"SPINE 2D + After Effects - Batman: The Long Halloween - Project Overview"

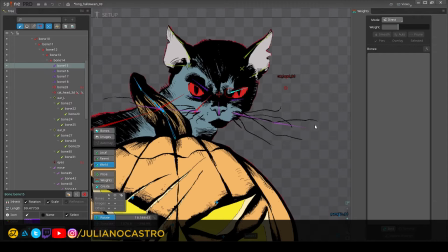[4:02]
I create this way because I want to want like rotation, not only position transformers, but position and rotation combined for the eyes. And for the ears, I have this set. So if I want to animate the whole ear,
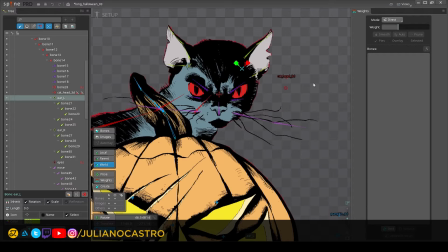[4:19]
like a scale or something like that, can, even for position, I can move the whole ear. But for the ear is like a standard rig, nothing with constraints or something special.
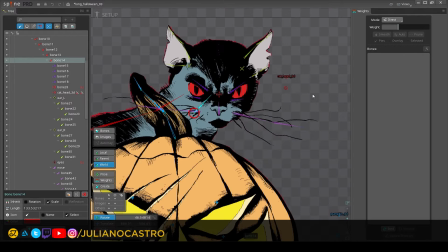[4:34]
It's simple. I like to keep things simple so I can focus on the animation and not on the billion of controllers. So the whiskers that I want to animate,
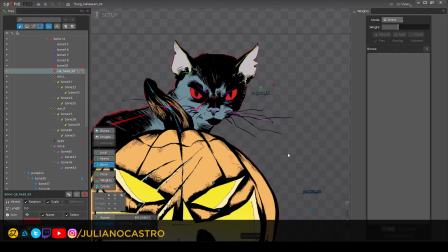[4:47]
most of the movement is driven by the 3D controller, so it's quite simple. As I told you, it's a combination of constraints and mesh weights.
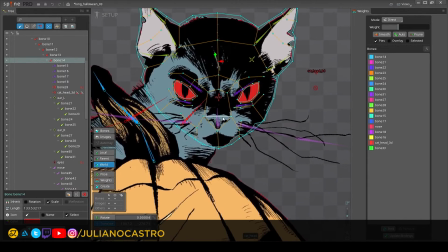[4:58]
Maybe it's interesting to show you how I use mesh faces,
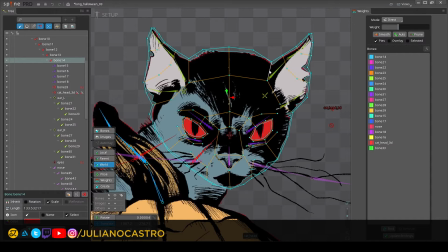[5:02]
because I like to keep the main structure of the face like if I am like under the bone influence, like the bones of the skull. So the main structures that I use to create this inside edges,
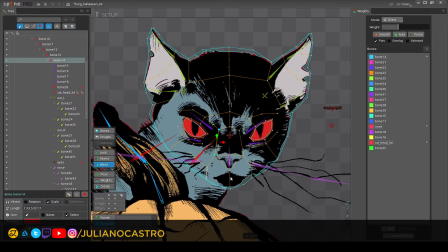[5:18]
it's for to keep the skull structure that lies underneath the fur and the skin. So I have this for the brows, the eyelids, and this big block for the nose, because the nose of the cat is like projected.
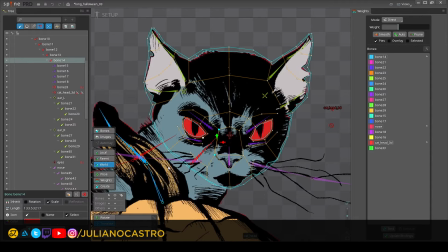[5:35]
So I keep this even in the weight meshing. I have this region like weighted to this bone to keep it like a block of vertex.
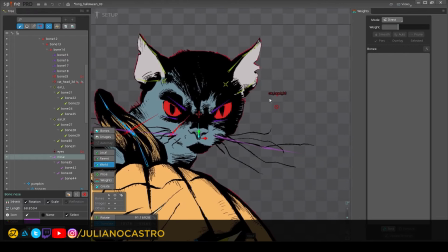[5:48]
So in case I need to move it, it's easier. And it keeps the aspect of the something more solid. For the eyes, I just create meshes for the pupils that can be controlled by this.
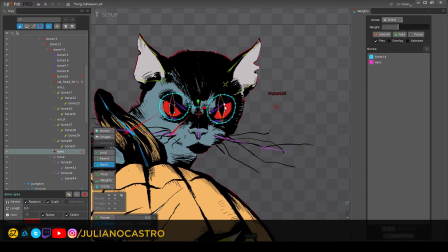[6:06]
And the way I created this shape of vertex helps to give this impression of like a sphere.
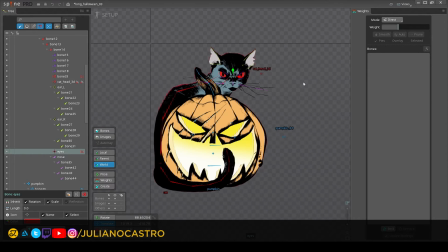[6:16]
It doesn't have much detail showing. It's because the way this will be applied on the video, that it will be applied over the cover of the comic book, and the comic book is over a table and there is a lot of camera movement,
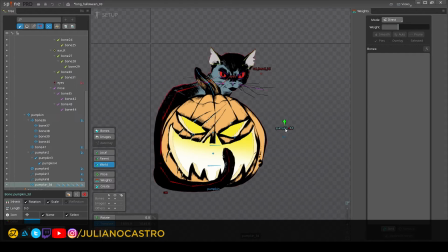[6:31]
so a very detailed rig is not necessary. The rig is focused on in what I need to show, that is a more cartoony movement, a lot of squash and stretch, and some acting from the cat.
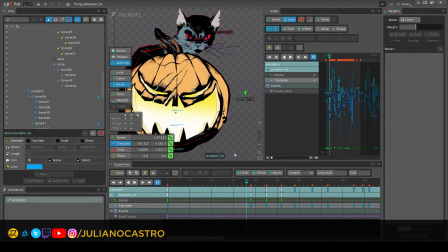[6:46]
Here I have the animation. This is one of the animations I use sound.
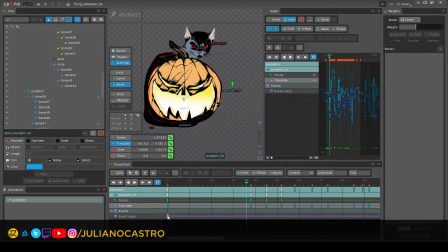[6:51]
You can create a sound event, as you know,
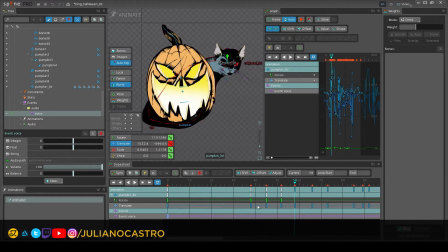[6:56]
and it's synced with the laughs of the sound. And I decided to do that in Spine 4.
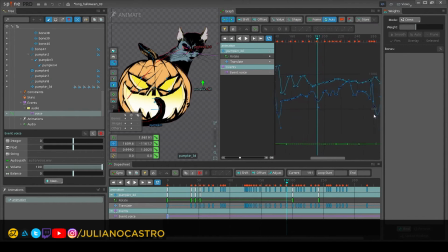[7:13]
I'm not using Spine 4 for work right now because our pipeline doesn't support it. But for my personal work, I start using it because this separated curves really helps.
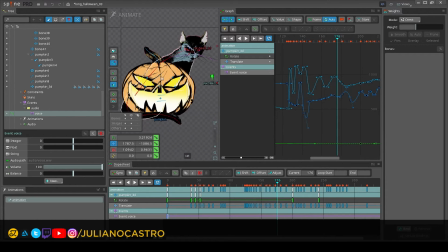[7:28]
Especially for bouncing movements and squash and stretch, it really helps. It saves you a lot of keying. You can create like overlaps using this like extrapolation of the curve.
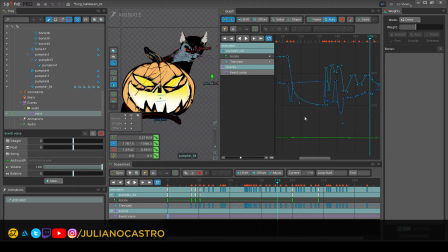[7:46]
If you are used to animate in 3D or other software that supports like curves to control movement, this is a heaven. So there's not much about the animation, mostly the pumpkin reacting to the laughing.
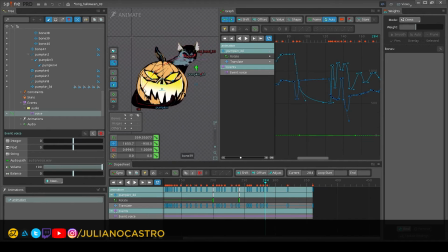[8:03]
So I want to do it more funny. Even the comic book is not that funny.